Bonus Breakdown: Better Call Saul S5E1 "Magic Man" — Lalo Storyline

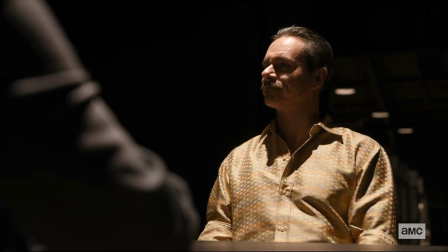[4:07]
I love the contrast between the wardrobes here because, look, Lalo, who can see really deeply into the world around him,
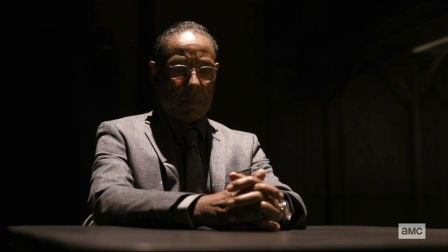[4:13]
is going up against Gus, who's the master of concealing what he doesn't want people to see,
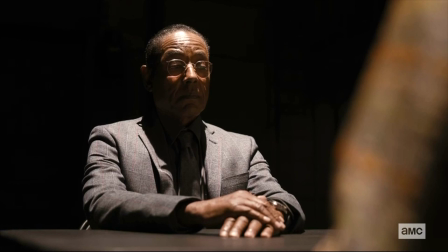[4:18]
right? What a great contrast, these two guys. And the sequence here at the chicken facility also establishes a stylistic contrast between the two men. Gus's style is to present himself as buttoned up, conservative, careful, always concealing his true criminal intentions.
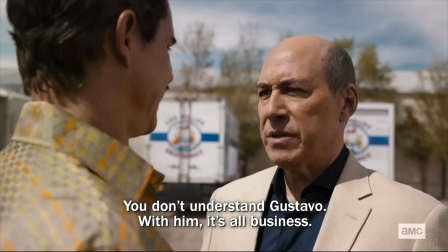[4:35]
When Juan Bolsa talks to Lalo after this meeting, he says to Lalo, No entiendes a Gustavo.
Con él todo es negocio.
Juan Bolsa has bought into the story that Gus is telling about himself. Lalo thinks that he sees more. At this meeting, because Gus is so vulnerable, he's playing things especially close to the vest.
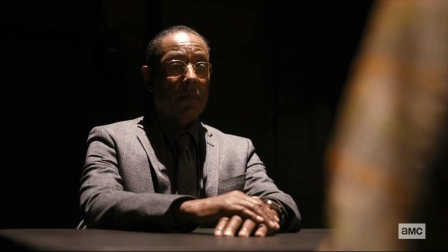[4:55]
His wardrobe here is, like, ridiculously conservative. It couldn't be more gray. Gray all the way through.
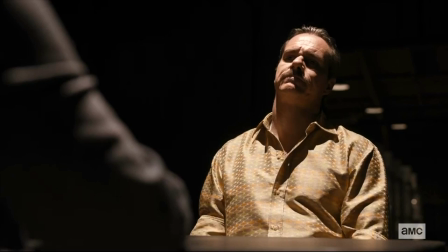[5:01]
It's an outfit that insists, nothing to see here. Now, here's Lalo in his gold shirt, as if he's an open book, on display. He has nothing to hide from anyone. Of course, he's not an open book, but this is his style.
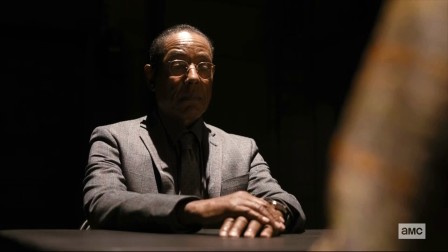[5:15]
I think of these guys as like two poker players. Gus is the guy at the table who, he just looks down at his cards, he doesn't say much, he doesn't react.
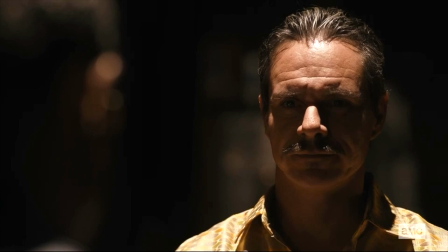[5:24]
All business. Never changes his expression, Mr. Pokerface. Lalo is the guy who plays dumb, shoots his mouth off. He's always poking and prodding and annoying his opponents around the table because that's what he does to try to get information. Try to make people react and then get information from those reactions. So these are the two forces going up against each other at this meeting.
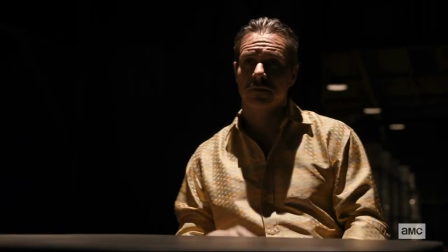[5:45]
And then Gus says, you want to know what the construction project is?
It would be simple for me to show you.
An echo of Lalo's line from earlier when he says, show me, now Gus is saying, I'll show you.
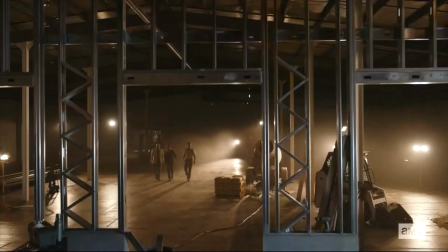[5:55]
Okay, and Lalo's going to take a pretty close look as he does. First off, how perfect is it that this is a chicken cooler? That that is the lie that Gus Fring decided to tell? Because of course it is. That's the front that Gus always presents, isn't it? Cool, calm, orderly. So the fact that he chose a chicken cooler as his lie is a little indication to the audience that Gus is feeling the heat, right? But more to the point, I want to call your attention to this recurring images in this scene and this sound of spinning blades grinding against metal.
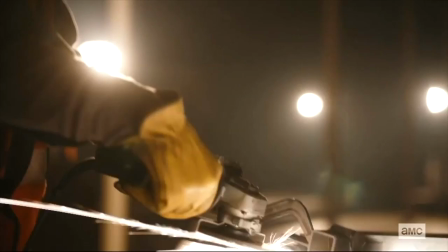[6:27]
It's the first thing we see in here in this scene, it's the last thing we see in here in this scene, and the image is just peppered throughout. This is giving us another metaphor for the Lalo and Gus conflict, because I really see Gus as the steel here. Cold, hard, unmovable. And Lalo is the spinning blade. Loud, shooting off sparks, and grinding through the hard facade of that steel, right? The spinning blade against the metal is such great image because it gives this potent physicality to the tension between Gus and Lalo right now,
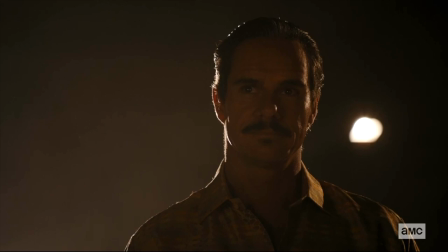[7:00]
and it echoes the delightful performance that Tony Dalton is giving here as Lalo. Even when Lalo is still, there's still this liveliness in his eyes, this animation about his being. It's like we can see his wheels turning, right? And we have literally spinning wheels grinding against the metal here. This is an image to keep in mind throughout the season. I think it really evokes the dynamic between these two characters.
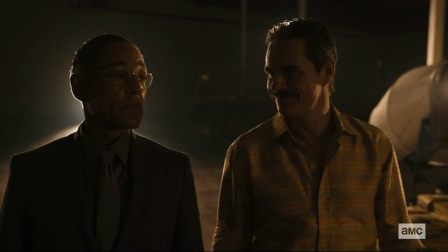[7:24]
One last thing I want to mention as we wrap up Lalo Palooza here. The final line of this scene, Lalo says with a little wink to Gus Fring, South Wall is going to look beautiful. Lalo keeps bringing up this South Wall detail. Why does it keep coming up? Why do we hear that line so many times in so many different versions? Well, it applies in a literal sense, right? Like, Lalo wants to know what the construction project here, but South Wall, it speaks to Lalo's sense, his correct sense, that Gus is building a wall to wall off his cartel partners to the South, right? That's the real South Wall that Lalo feels is being built here. He doesn't have the evidence yet, but he can smell it, right? So that remark to Gus is his way of indicating that maybe he knows more than he's letting on. So Gus is left to wonder, well, how much does Lalo really know? For that matter, the viewers are left to wonder.
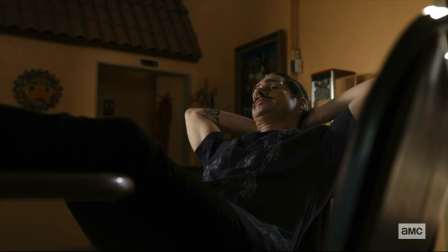[8:16]
How much does Lalo know?